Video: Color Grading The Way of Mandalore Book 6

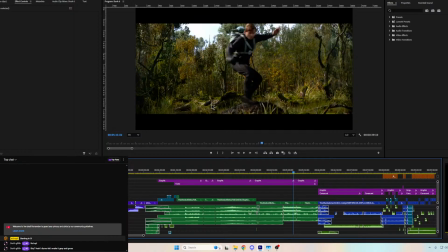[14:13]
Like, some of the trees are starting to, like, go yellow and brown a little bit. If I want it to feel like Yavin, what can I do?
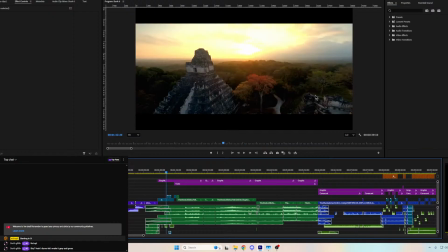[14:20]
So earlier, as we get this opener, I've got a shot of Guatemala where Yavin was filmed during, you know, early fall. And so I match up, hey, there's some yellows, some oranges, some browns,
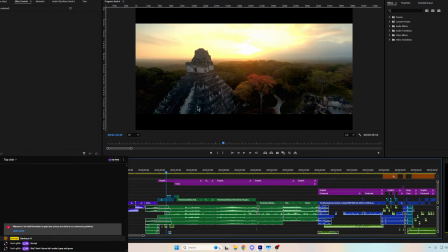[14:36]
but this, like, instantly makes it recognizable as Yavin.
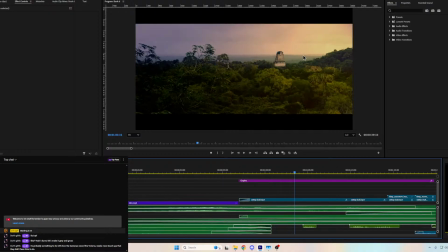[14:44]
Right? I've got my Jedi Academy birds chirping. I've got cool images like this that looks like Episode 4 Yavin.
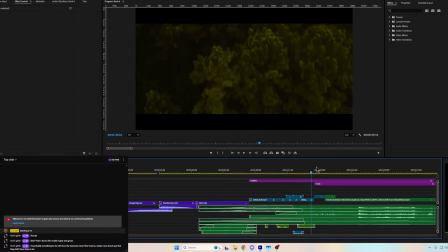[14:59]
So, we're Yavin in the early fall. It's kind of the vibe I'm rolling with.
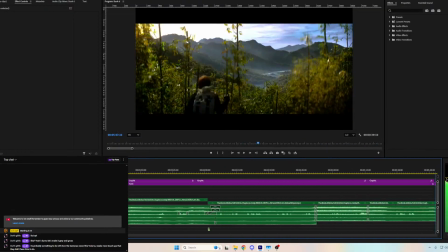[15:07]
So I think I'm just going to roll with this one that I have in there.
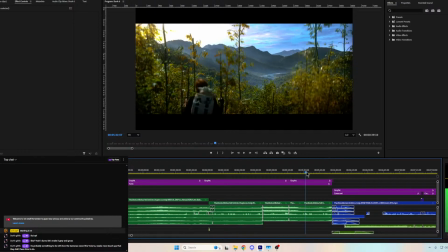[15:11]
I don't see much more I want to do with it. You know? Like, look at the difference.
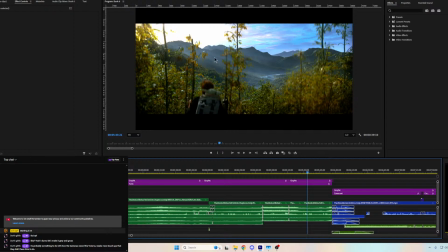[15:27]
Especially, like, in this moment, I want this to look, like, magical. And it does now.
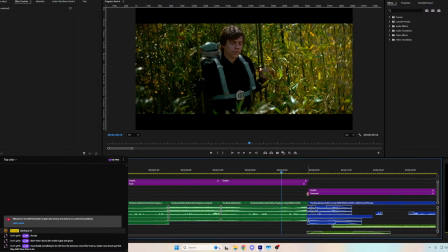[15:36]
Because this moment is like them in tune with the universe.
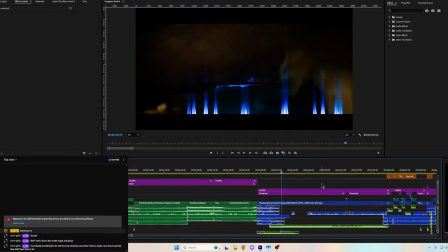[15:43]
Alright, so next one. This is the Rock World, which
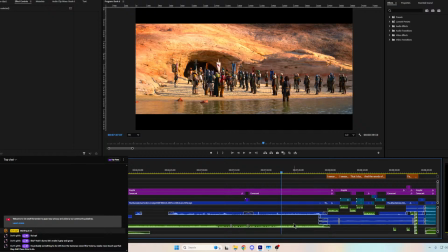[15:52]
what I have it in mind as like a moon in the Mandalore system. So here's, I know I have it labeled Coruscant. I just used that one as a base, but like this is the show, and that's mine.
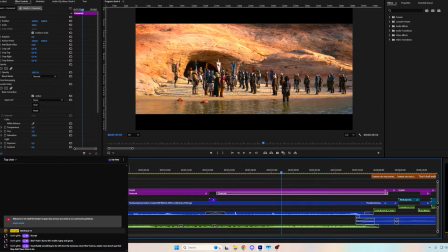[16:10]
So very different sun, essentially sand color sun.
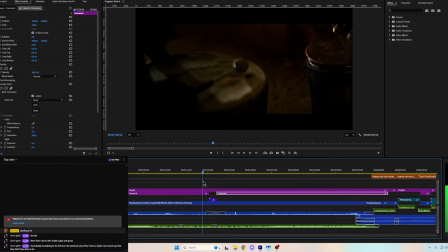[16:16]
Again, there's this very like drab, hazy.
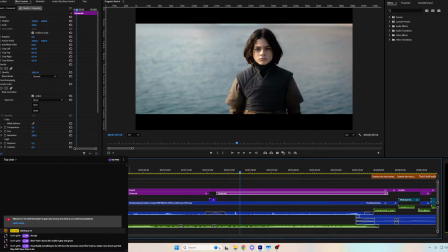[16:24]
Like that's Disney Plus. Okay, I want like an alien feeling world.
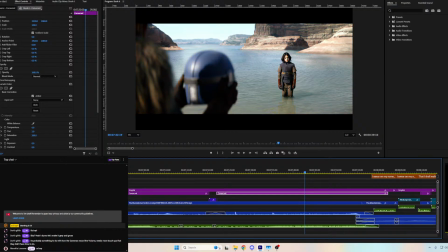[16:33]
Not just the same color filter upon everything. So this now seems like there's a very bright, like, red sun, almost. There's different sun types out in the universe, too. They don't all broadcast the same exact type of rays we're used to here on Earth.
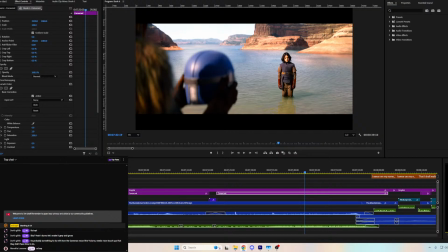[16:53]
What's up? Mando lessons. Shoya. Haruni. It's probably something to do with how the cameras record the volume, needs more touch-ups that they don't have time to do.
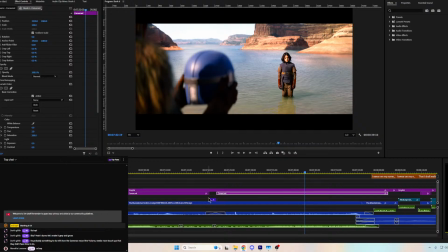[17:07]
Yeah, I haven't watched enough of the Disney Plus Marvel shows to know if it's affecting those also. But, like, for the color grading, probably the Acolyte was the best one.
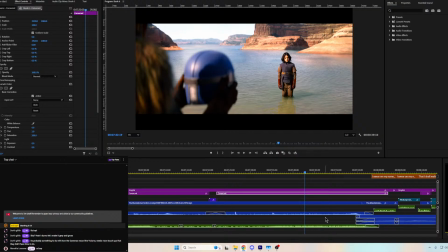[17:23]
The other ones, and I wouldn't say the Acolyte really looked good in many shots at all, but yeah, the other ones just look terrible with the colors. So, yeah.
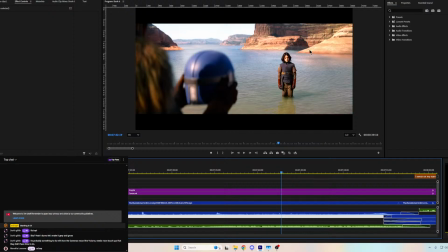[17:40]
This is the color grading I used for the other movie, you know. Bright orange sand, beating sun.
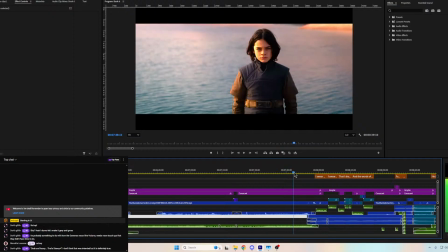[17:47]
Let's give some stuff some color.
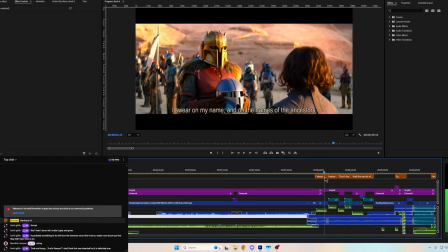[17:53]
So, I think this one's pretty much already done.
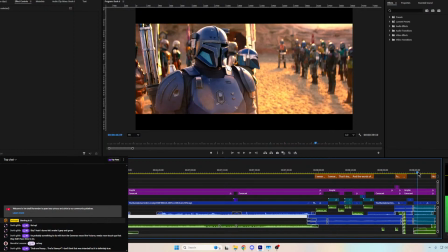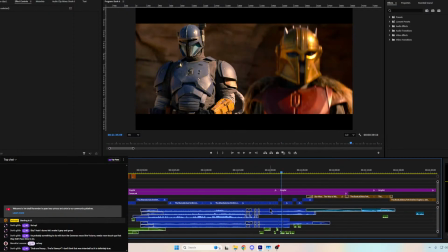[18:05]
Because it's just the same one I had. It's the same footage from different episodes where I used clips in my last movie.
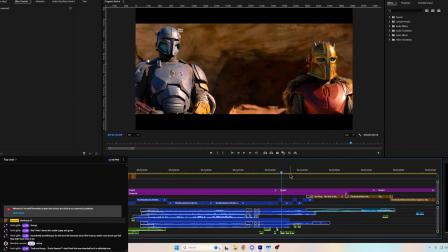[18:12]
So I already did this one, and I want it to be consistent. Hey, it's the same world. So not much to do there. Like, look at that. Look at the difference. It's so bland.
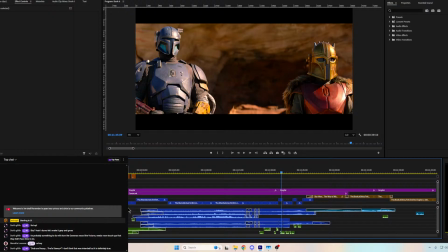[18:31]
It's crazy. I don't know. I know some people don't like saturation as much as I do, but goodness gracious, give me something.
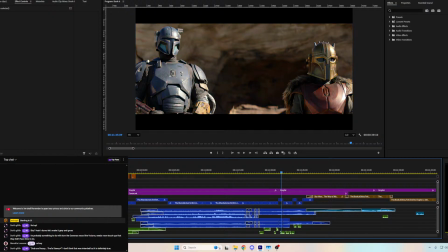[18:46]
Like, you're at a point with this one where you can barely
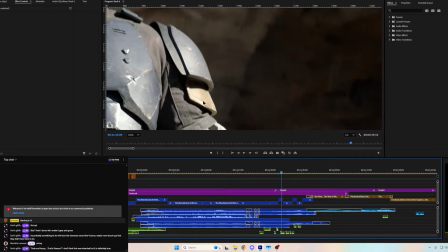[18:52]
tell the difference between like a blue plate and a yellow plate of armor.
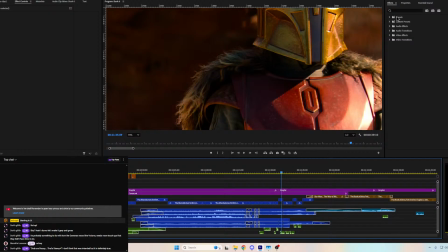[19:01]
And like I think the contrast of the red and gold really pops, and it's like a really bright sun is reflecting off this armor, not just like
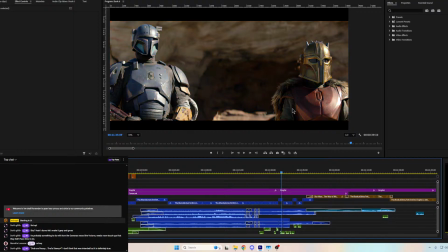[19:12]
matte being absorbed. So there's that one. So I think that's done. And then the Tatooine one is, I need
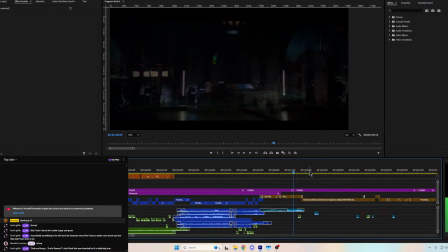[19:29]
to find, I had a baseline of that I really liked in an old draft of a movie, and I was wanting to recreate that.
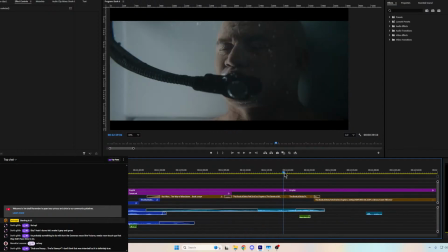[19:36]
If I want to be really extra, you know, I'll try and match Camino,
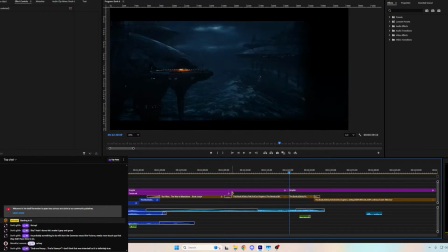[19:41]
which I probably will, because again, this looks just dark.
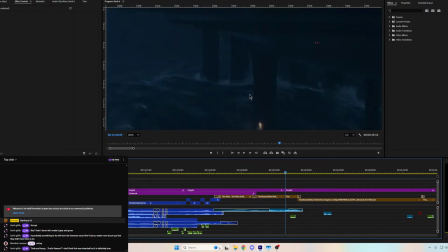[19:46]
Everything, there's not great contrast, like you've got stuff blending into each other. Like right here, this is 4K footage. I can't tell the difference between the water and the pole.
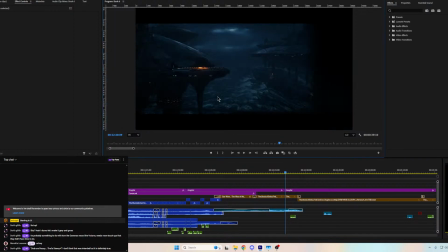[19:59]
You don't want that. So it's got just that, again, haze over everything. The contrast is awful. You want a difference between your lights and darks.
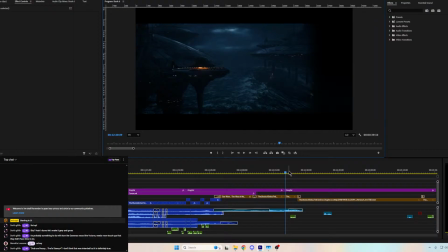Color. Sorry, my Aussie is showing. Did you do the OUR?
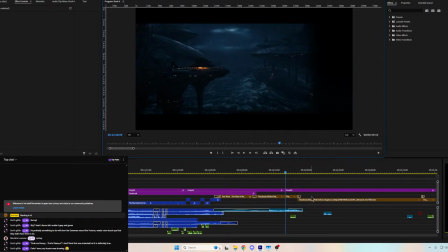[20:25]
Color. Calor. Boom, boom, boom.
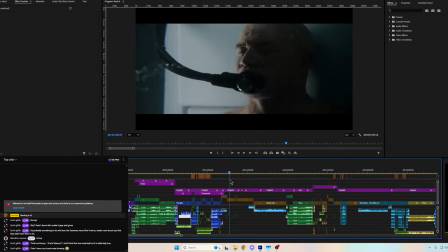[20:33]
Okay, so let's work on the Tatooine one now.
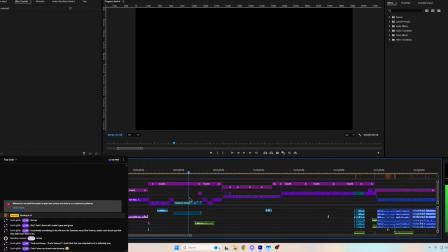[20:37]
I had a baseline of what I wanted, and that's gonna be, I believe, this.
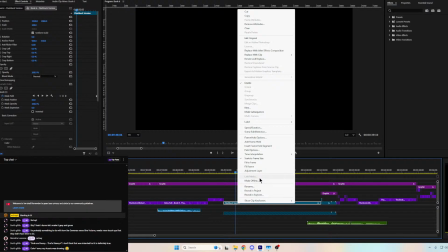[20:43]
Gosh dang it, not this again. Why does this keep doing this?
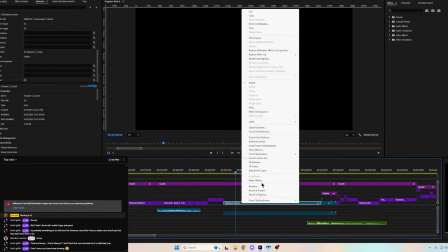[20:52]
You son of a gun.
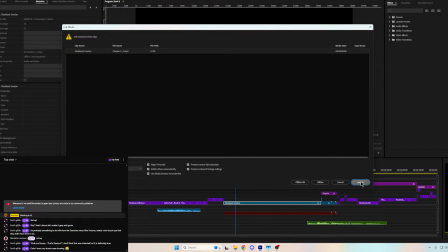[20:57]
This keeps like auto-linking to the wrong thing. I do not understand why.
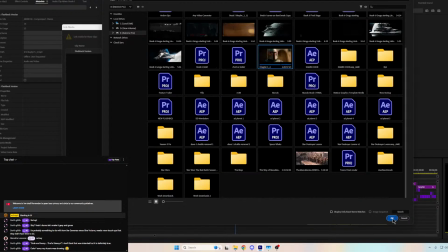[21:07]
Done this a bajillion times to switch it out, and it just... There we go.
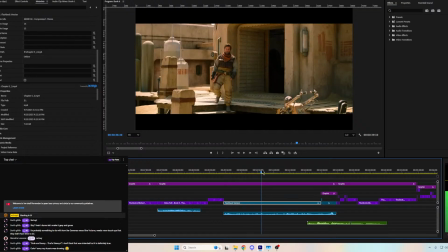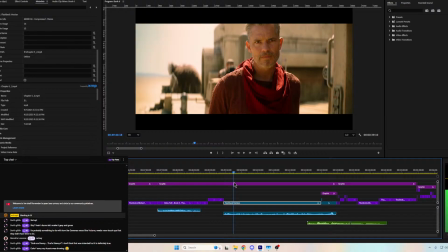[21:18]
So like, this is my Tatooine that I was really fond of. This is already baked into this footage, because this footage is from an old movie of mine.
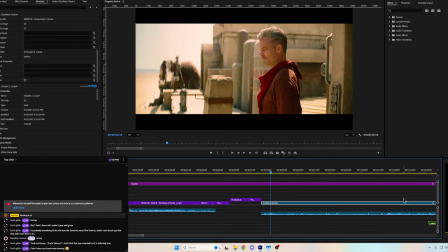[21:33]
Chat decided not to send your color. Your message about Helm's Deep wasn't okay. Yeah, that's disgusting talk, Goob. Come on, this is 2025.
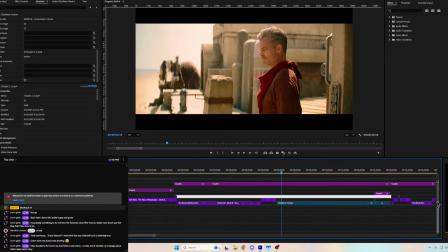[21:51]
Watch your mouth. Where's my audio for this?
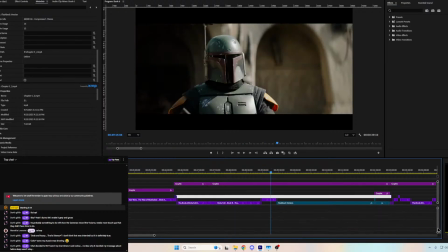[21:57]
Got so many freaking audio channels. I can't find it.
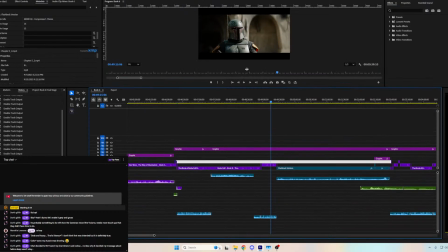[22:05]
The heck? Why, like that one just wasn't showing.
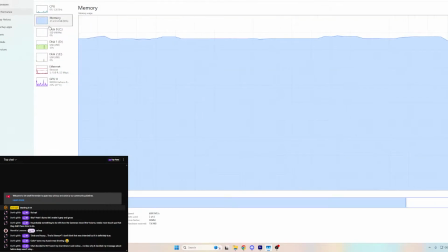[22:12]
Okay. Also, computer update. I have discovered it is my RAM that is getting maxed out in this project.
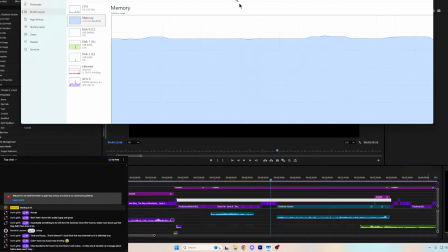[22:20]
So I'm rocking 85%. So I have ordered another 32 gigs.
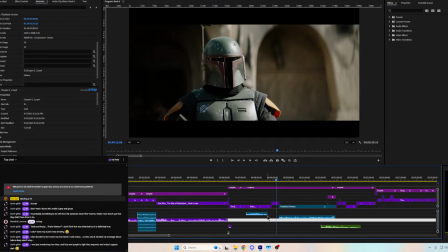[22:26]
It'll be here by tomorrow, so hopefully that will speed up some of the playback.